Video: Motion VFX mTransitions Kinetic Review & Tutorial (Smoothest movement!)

What's up, my friends? Welcome back. You're watching Harv Video Order Stuff, and today for you guys, I have my review slash tutorial of Motion VFX mTransition Kinetic, a pack of raucous transitions for Final Cut Pro.
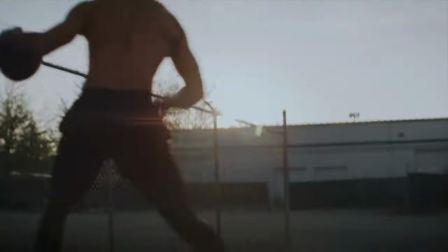11s
Off the bat, they look like some of the highest quality movement-based transitions out there, so let's check them out. Roll the intro.
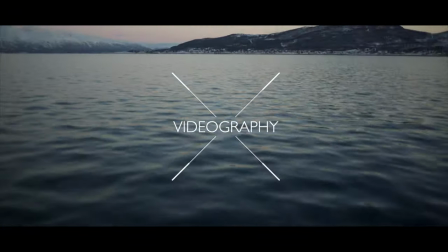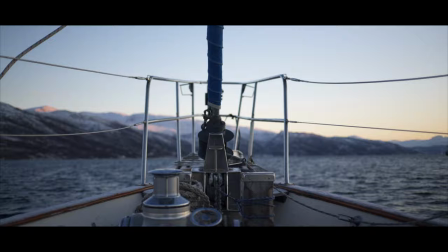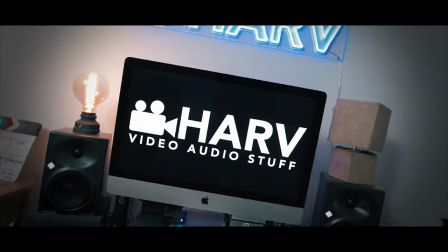As ever, links to this software plus any other relevant videos I've popped in the description box below. And of course, this is not sponsored content, so if you do enjoy it, please, it would mean a lot to me if you could hit subscribe and give me a like. So what is it? mTransition Kinetic is a pack of 50 4K ready transitions for Final Cut, which give your footage a really dynamic feel whilst pairing with slick looking text. Like most of Motion VFX products, they are extremely easy to use. Let me show you how they work.
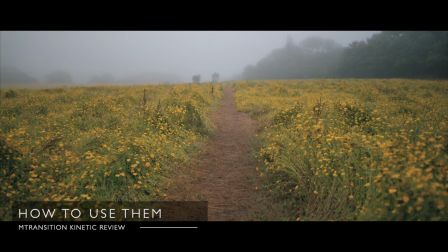62s
In Final Cut now, and I've got these two clips. The first has a gentle rising motion, and the second has just some very subtle handheld movement.
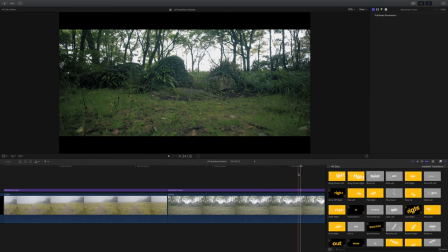69s
Now, these are not necessarily clips that require a transition, but I thought it would be a fine example just to show you what these transitions can do.
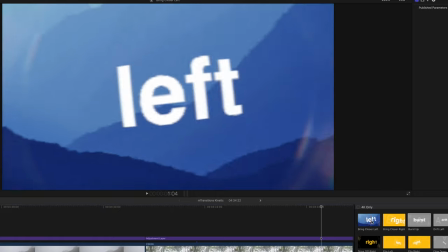76s
So I've got my presets here, and you can see when you drag the mouse over, you get a really fast representation of what the transition's actually going to give you.
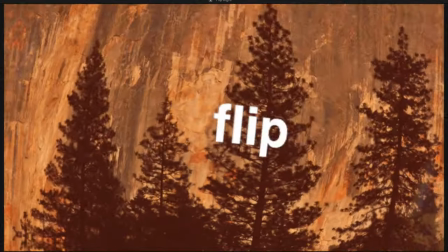83s
For most of the presets, there seems to be a variation for right, left, up, and down.
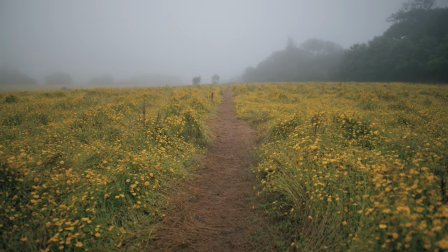90s
In this case, our first clip is a rising motion, which actually, contrary to what you might think,
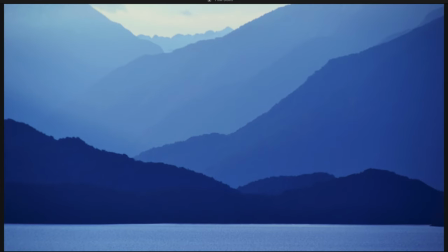95s
means we need a down motion preset following that same motion that the camera's doing.
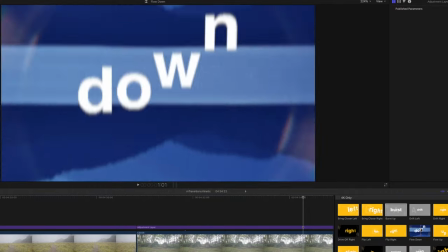100s
I'm going to go with the flow down preset because it's got some fairly smooth movement in the clip.
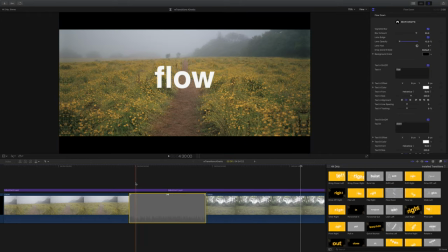105s
So I'm just going to drag this into our timeline, and the first thing I usually do is park the playhead right in the middle so I can see what's going on with this transition.
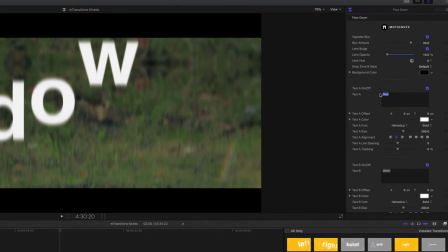113s
Straight away I can see that having text in this transition is not going to be appropriate. So straight away I'm going to turn off those two text boxes.
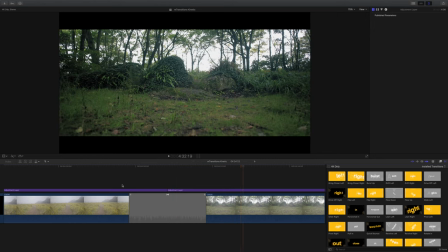120s
Immediately it looks really good. I mean, these are so easy to use. However, there are a few other things that we can tweak in the menus.
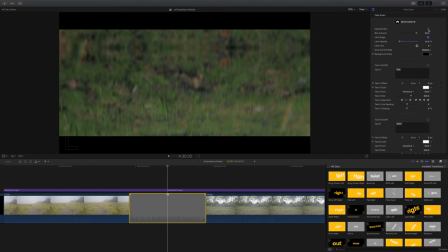128s
So with our transition selected, you can see we have access to the vignette blur, which I love, so definitely going to keep that ticked. The blur amount, and I really like this too. I really like it as it is on default mode at 30.
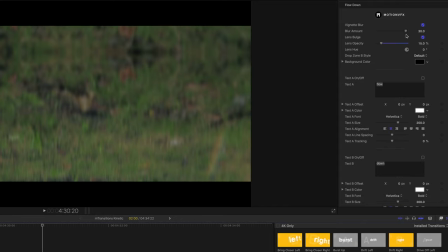141s
To me, this helps to sell the kind of natural movement. Next, we have lens bulge, which kind of simulates barrel distortion.
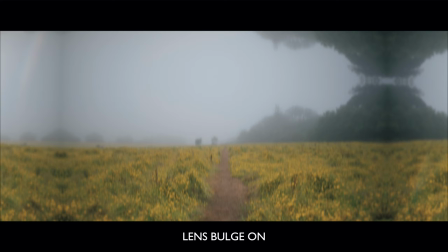148s
Again, I love it. I'm not going to turn that off.
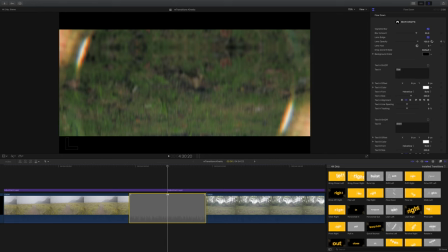150s
Next, we have lens opacity, and this adds what looks like the front element of a lens superimposed over the top of our footage.
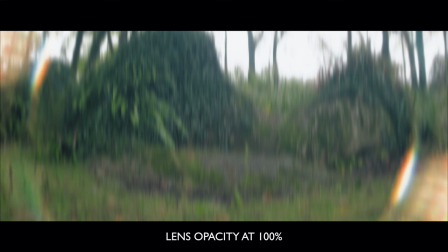158s
Here, you can see it with and without, and this is going to be a stylistic decision. I almost always leave it on.
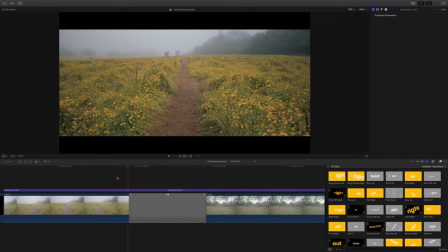163s
I even turn it up sometimes because I think it looks really good.
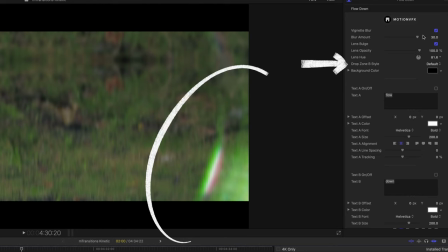167s
You can also tweak the hue that the color of the lens is, presumably if you want to match or contrast it to certain colors in your footage.
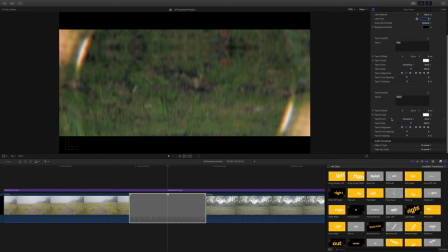174s
Other than that, of course, we have two text zones, which you have the very familiar controls where you can adjust all the parameters that you would ever need.
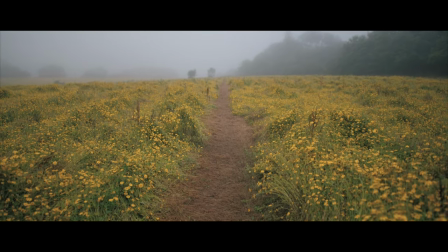182s
And this is what I came up with. I basically stuck with all the parameters that I landed on in that demonstration. Looks sweet. Stylistically, there's quite a lot going on. Basically, any movement in any direction is covered. So regardless of the type of movement in your footage, you should be able to find one that suits it.
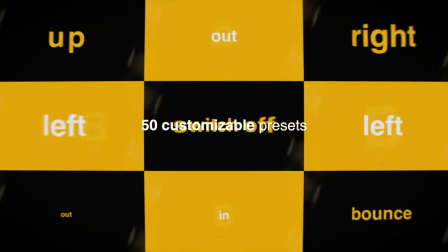199s
As I covered in the last section, there are lots of choices whether you need left, right, up or down motion. And then each one is described in its type of movement.
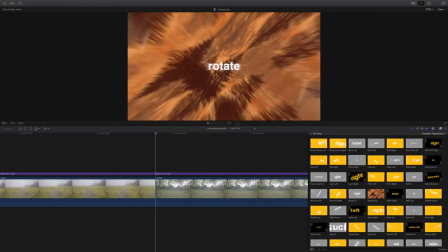207s
We've got burst, drift, glide, lean, revolve, rotate,
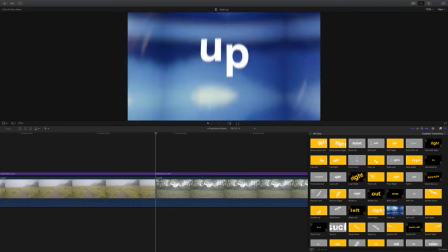213s
slide, spin, zoom, stretch, shuffle, and loads of others. One thing I love is it's really easy to find the preset you need because it's so obvious what you're going to get from each one. In my recent review of mTransition Scrub, I had issue with the way that they're labeled because they're just numbered. And that was a pain because I basically had to drag each one onto my timeline to see what was going on. Luckily for these ones, not a problem. It's way more obvious.